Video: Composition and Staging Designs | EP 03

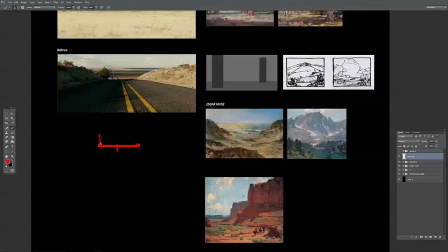(16:24)
And the seesaw, you and your buddy would get on one side, another on another, and depending on weight, if your friend was heavier, you'd get a teetering effect, or you can kind of bounce off the ground too to create,
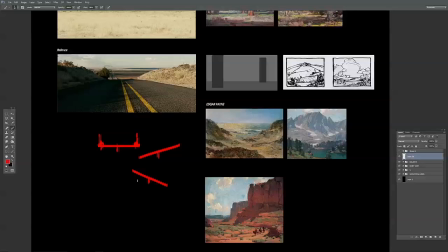(16:40)
go back and forth, back and forth. And this is kind of the same thing. I like to think of it as a balance. If your frame has the same mass, if you and your friend were the exact same weight, this probably wouldn't go anywhere without some kind of force
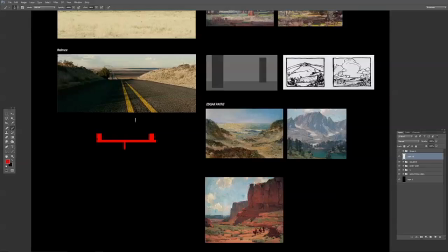(16:59)
pushing off the ground to create that, to create the teetering effect. And the same thing in a frame, you have the same balance of shape.
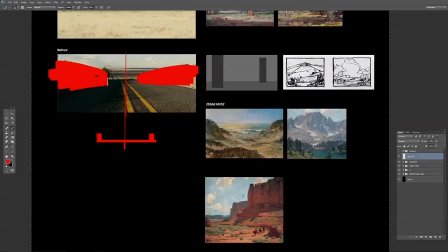(17:12)
And you can kind of feel it if one feels heavier than the other, kind of throwing your composition off.
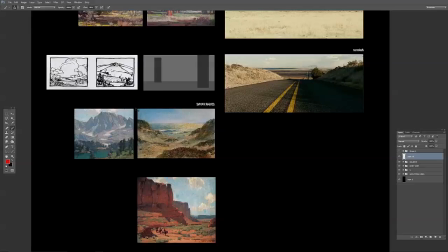(17:19)
What I like to do sometimes is flip the canvas. You'll get an idea of an imbalanced composition. If one side feels heavier than the other, usually is a good way to refresh your eye.
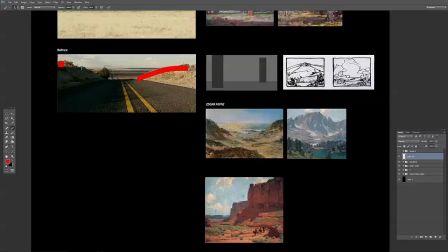(17:31)
But here's an example of framing from No Country for Old Men, using both sides of the hills, kind of balancing it. This kind of worked out for him. Of course, this is shot. So they probably looked for this location to frame it beautifully like this.
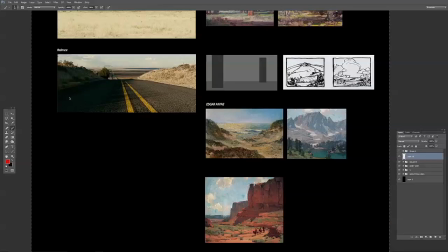(17:48)
And then you have your radiating line combination to take you into the frame and create depth. But because, and we'll take a look at some example, we'll go and break it down a little bit further.
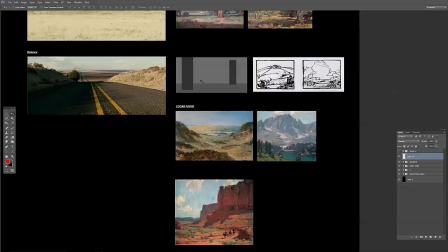(18:03)
So the simple example, balancing your weight. So if this is balanced, doesn't have to be on the exact focal plane like these guys are in the exact kind of depth.
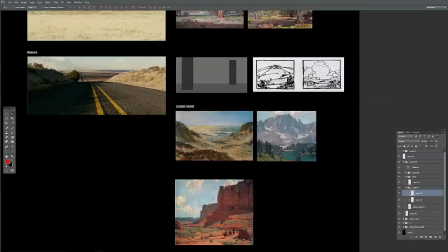(18:16)
They're in the same position. It doesn't have to be that way. You can have a balanced frame by having this shape way far back in the distance. Where it starts to become unbalanced is when one shape starts to overtake the other.
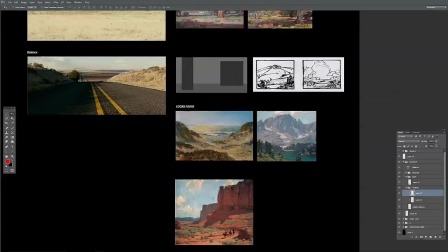(18:31)
Now if I push this around, you can see now it's heavily weighted on this side and not so much. It still works as a composition because we have different contrasts, but it's not a perfect balance because this shape is dominating the frame.
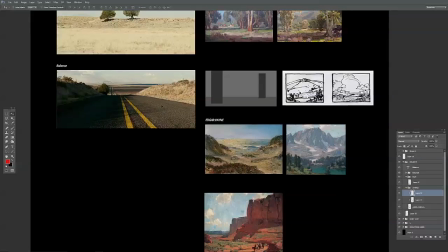(18:46)
Another good thing to think about also when you're doing this is not having the exact same shape, like on both sides. Even in this example, we have, if you were to break this up into shapes, it's similar,
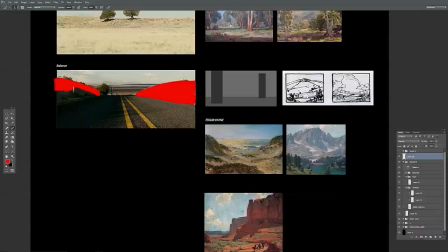(19:04)
but an interesting thing we can do is actually break it up by adding interest to it, and you can see that's what this bush is doing. Now the shape, it's not big enough to throw off the balance, but it creates an interesting silhouette just by breaking that shape up.
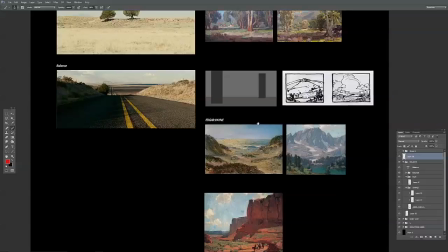(19:20)
And we'll talk about creating interest in it in another later episode, but it's something you should think about.
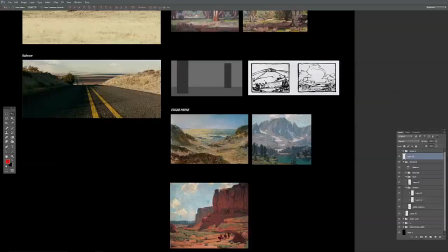(19:26)
Don't take it literally where the shapes have to be exactly the same size. Now I've made it pretty simple and obvious in this one, but we can easily
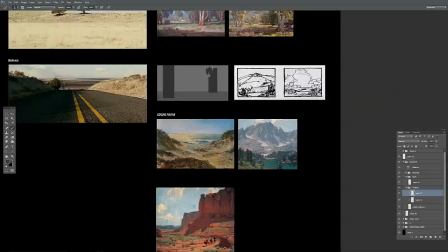(19:37)
break this shape up without creating interesting shapes without throwing off the balance. They still kind of think, but now we have more interest because of the added
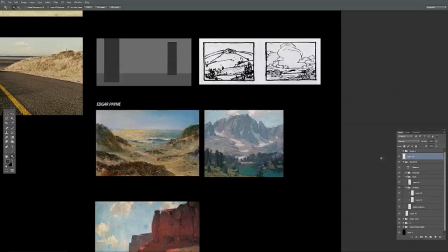(19:54)
breaking of the silhouette, making interesting shapes. So something else to think about. Let's take a look at some examples from pain. Here is a balanced composition. The mass on both sides feel balanced. We have a foreground area here with trees,
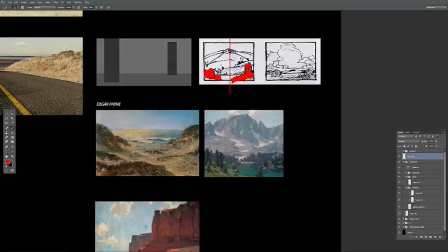(20:13)
but is balanced by another area further down in the distance of another mass balancing those shapes out, and kind of going all the way across, kind of balancing shapes. Here's another example. If you cut this in half, even the clouds in the sky are balanced, the shapes.